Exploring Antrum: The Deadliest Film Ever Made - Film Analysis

Across the spectrum of horror cinema there have always been films that carry with them the burden of curse. While some are thought to have caused the deaths of those involved in its creation, others have taken on a more macabre and and everlasting legacy.
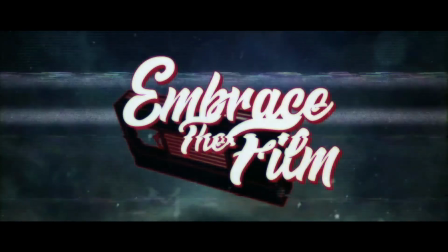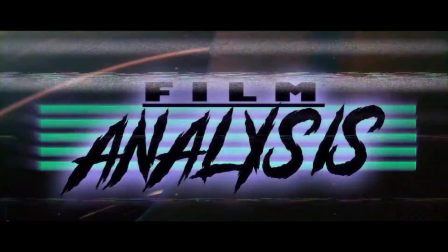If you are an active fan of the horror genre, it's likely that at some point in your travels throughout the vast history of films, novelizations, podcasts, and comics, you've come across the concept of the true cursed film. I'm not speaking of ones like The Exorcist or Poltergeist. I'm referring to the idea that a film could hold a power beyond the visual or emotional effect that it causes its viewers. In many forms of storytelling, even in some beliefs, there are films that exist out there that have the ability to cause the deaths of those who watch them. Such is the case with Antorum.
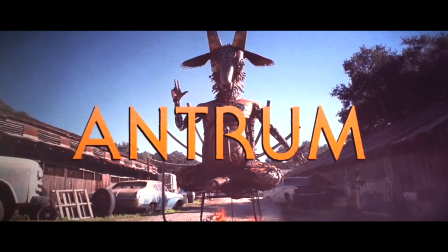It is said to be cursed. In 1988, a movie theater in Budapest that was screening the film burnt to the ground,
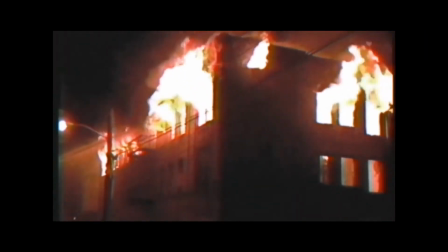causing the deaths of the 56 people who were in attendance. Following this incident were the inexplicable deaths of a number of film festival programmers that had received Antorum as a submission and died shortly after watching it. These events have created a belief that watching Antrim will kill you. Else Films has successfully tracked down a sole copy of the film and packaged it for public release.
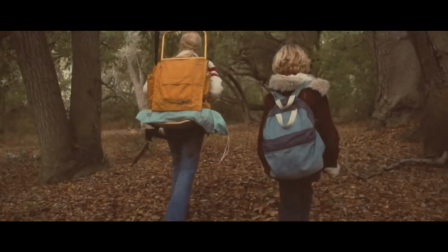The film is about a young boy and girl that enter the forest and dig a hole to hell. As one programmer observed of Antrim, you don't watch the film. The film watches you. This presentation opens in a similar style and format to something like Lake Mung or the Poughkeepsie tapes,
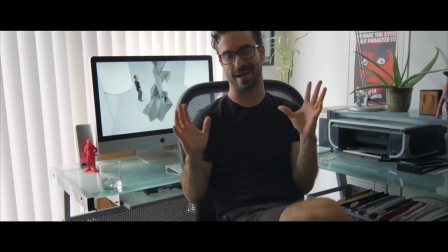playing as a documentary that depicts factual accounts about a cursed reel of celluloid.
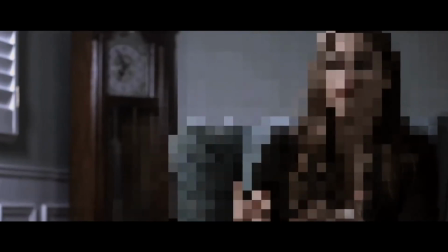This documentary style is what is used to set the stage for the film that follows. The first widely distributed version of Antorum. For me, as someone who watches a lot of these things, it isn't difficult for me to tell when a film is emulating a 70s aesthetic as opposed to actually being a 70s film.
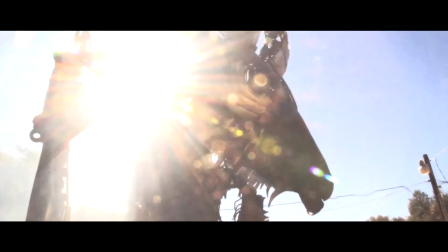No matter how great the film transfer is, to my recollection, one has never looked this clean.
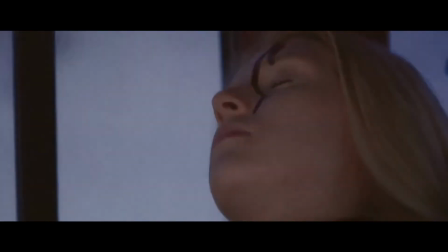That being said, this film does promote an extreme attention to detail.
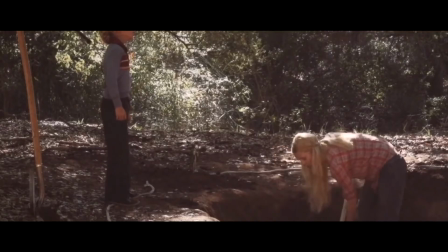It is gorgeously and meticulously captured to emulate that period aesthetic to create a visually impactful presentation. Making use of subliminal imagery,
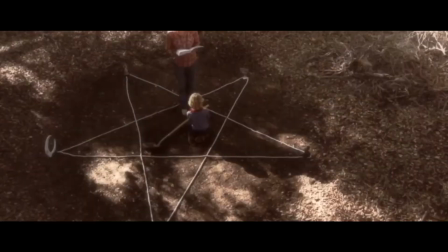this spectacle is littered with images that are literally etched throughout scattered frames.
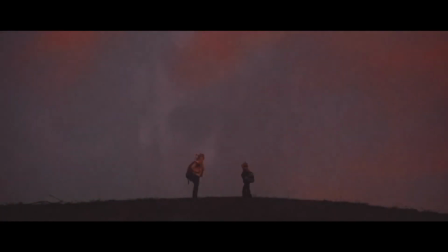Faces faded into wide, enthralling backdrops,
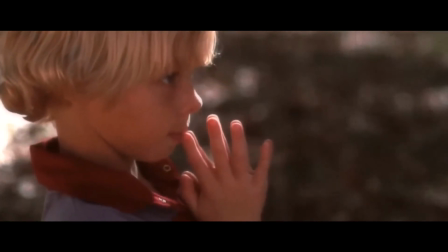and symbols scratched into various frames that flow along perfectly with the various glitches in the film,
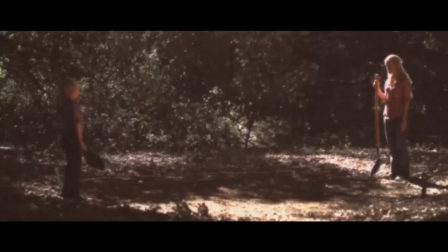light flares, and film burns all help to sell the charm of the period.
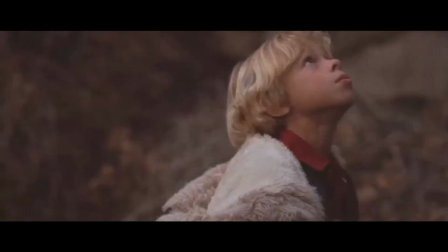Somehow the film's atmosphere is warmly inviting and utterly enveloping.
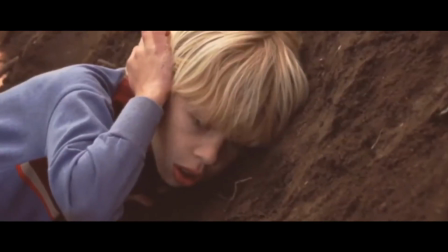It draws you in with its ominous, lingering camera techniques, trapping you in a building tension and dread,
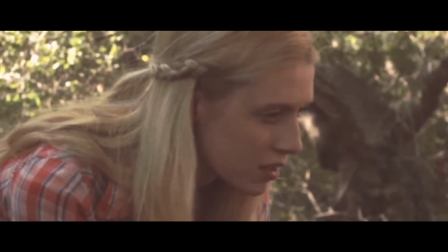while a haunting and droning score carries us through beautifully framed sequences, blending with an enchanting, melodic vocal arrangement. The film's narrative structure is kept very simple, to an almost dark storybook level, which I think helped in further creating the haunting atmosphere even more.